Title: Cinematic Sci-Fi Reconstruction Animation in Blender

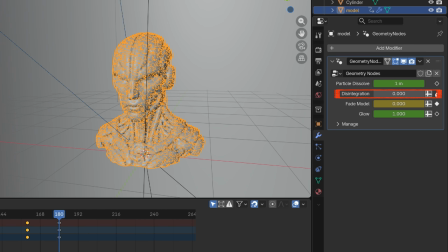12:15 At frame 180, I added a keyframe for the disintegration value while it was still set to 0. Then I moved to frame 360 and increased the disintegration value all the way up to 20 before adding another keyframe.
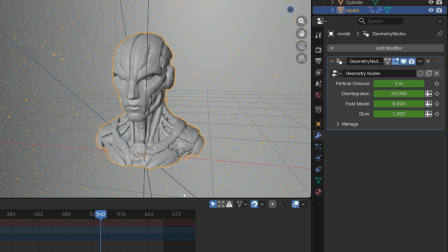12:31 Finally, I went to frame 540, set the disintegration value back to 0, and added one more keyframe to bring all of the particles back together during the reconstruction phase.
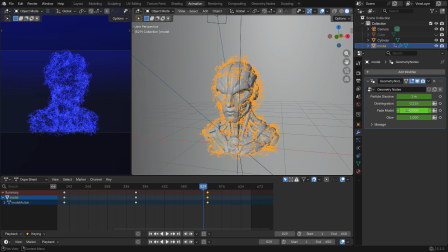12:42 A few frames before frame 540, I added another keyframe to start bringing the original model back into the scene. Then I moved to frame 600, set the fade value back to 1, and added another keyframe so the model would become fully visible again.
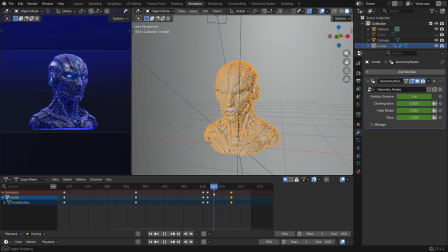12:59 At the same time, I animated the particles to dissolve between frames 550 and 600 so they would gradually disappear during the reconstruction process. Finally, from frame 600 to 650, I animated the glow value back down to 0 to smoothly power down the final energy effect.
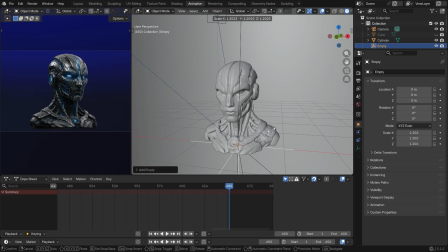13:17 Next came the camera animation setup. First, I added an empty object and positioned it at the center of the model.
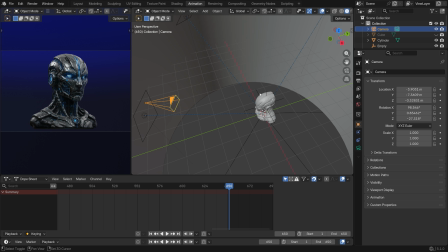13:24 Then I selected the camera, shift-selected the empty, and parented the camera using Ctrl-P.
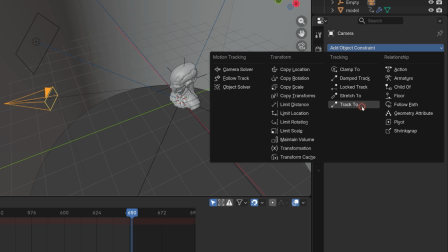13:30 After that, I selected the camera again, went to the Constraints tab, and added a Track to constraint with the empty object set as the target.
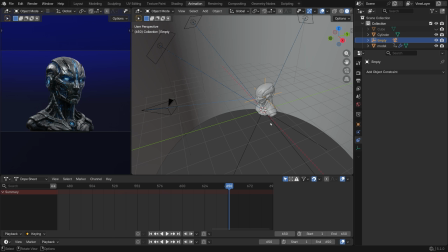13:39 This setup allows me to control the entire camera orbit simply by rotating or moving the empty object while the camera automatically keeps looking at the model. With the empty object selected at the first frame, I pressed K and added a location and rotation keyframe.
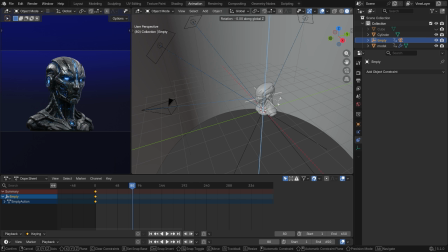13:55 Then I moved to frame 80 and added another keyframe after slightly rotating
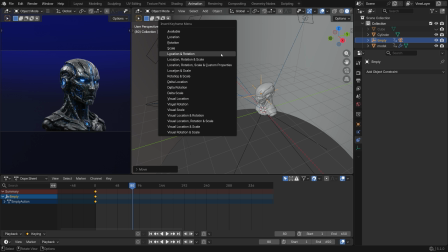14:00 and moving the empty to create a subtle cinematic drift at the beginning of the animation.
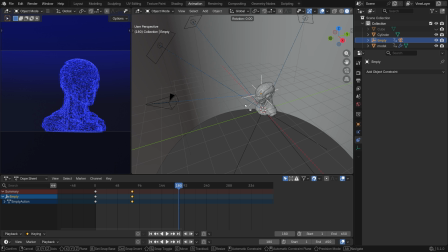14:04 After that, I went to frame 180, rotated the empty by roughly 45 degrees, and added another keyframe to begin the orbit movement around the model. To keep the camera stable during the particle phase, I added another keyframe at frame 510 using the same camera position and rotation.
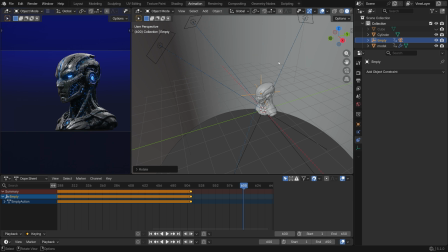14:22 Then I moved to frame 600, rotated the empty again, and added another keyframe for the final reveal movement. Finally, I added one last keyframe at frame 650 to complete the camera animation.
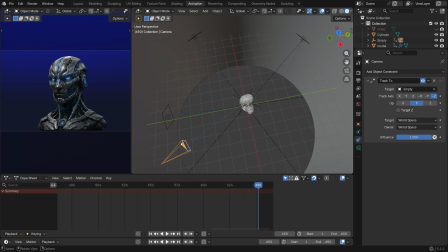14:38 To make the render feel more cinematic, I added depth of field to the camera.
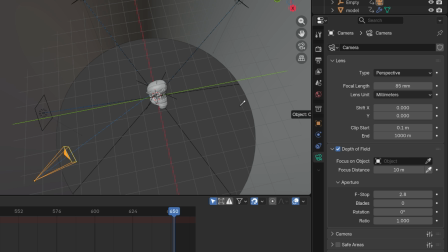14:43 In the camera settings, I enabled depth of field and selected the empty object as the focus target. Then I set the f-stop value to 2.4. In the Eevee render settings, I also increased the depth of field maximum size to 32 pixels for a stronger blur effect.
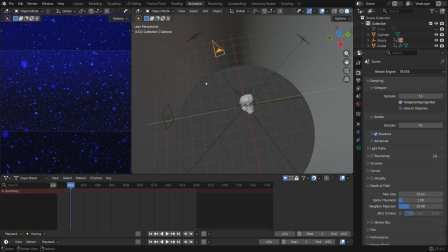15:00 Finally, I rendered the animation again to check the overall look.
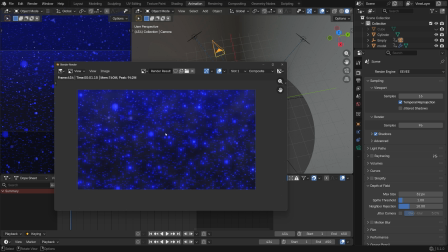15:05 The depth of field effect helps separate the subject from the background and adds a much more realistic cinematic camera feel to the scene.
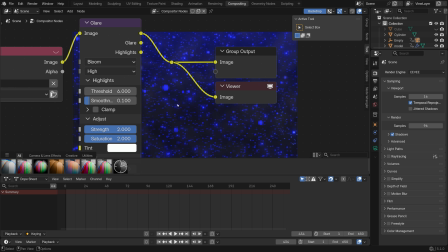15:13 I increased the glare threshold value to 6 to keep the glow effect cleaner and more controlled.
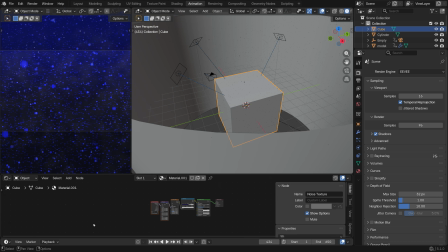15:18 Finally, I selected the volume cube and went to the shader editor. I animated the smoke to rise up.
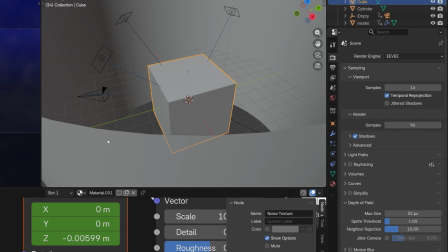15:28 Once the animation was finished, it was time to render the final scene.
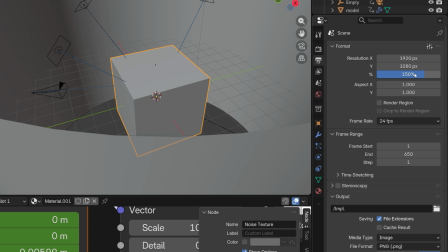15:32 In the Output Properties tab, I increased the resolution scale to 50% for a cleaner and sharper result. I also changed the frame rate to 60 frames per second to make the particle motion and camera movement appear much smoother and more cinematic. From the Output panel, I selected the folder where I wanted to save the render and named the file.
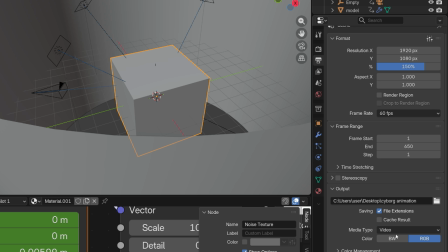15:51 Then I changed the output format to video and set the container type to MPEG-4.
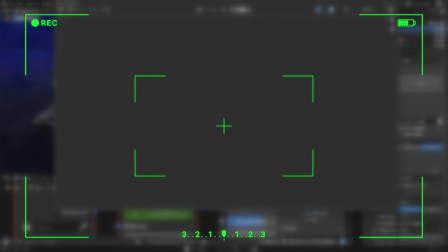15:56 Finally, I went to the render menu and rendered the final animation. And that's it for this project.
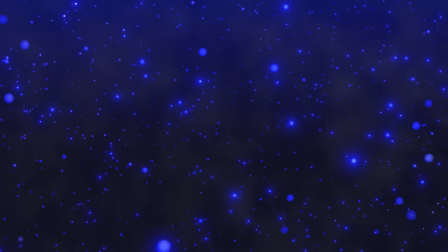16:01 If you enjoyed this cinematic workflow and want to see more Blender tutorials like this, make sure to leave a like and subscribe to the channel.
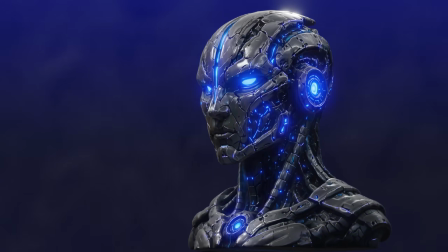16:08 Thanks for watching, and I'll see you in the next one.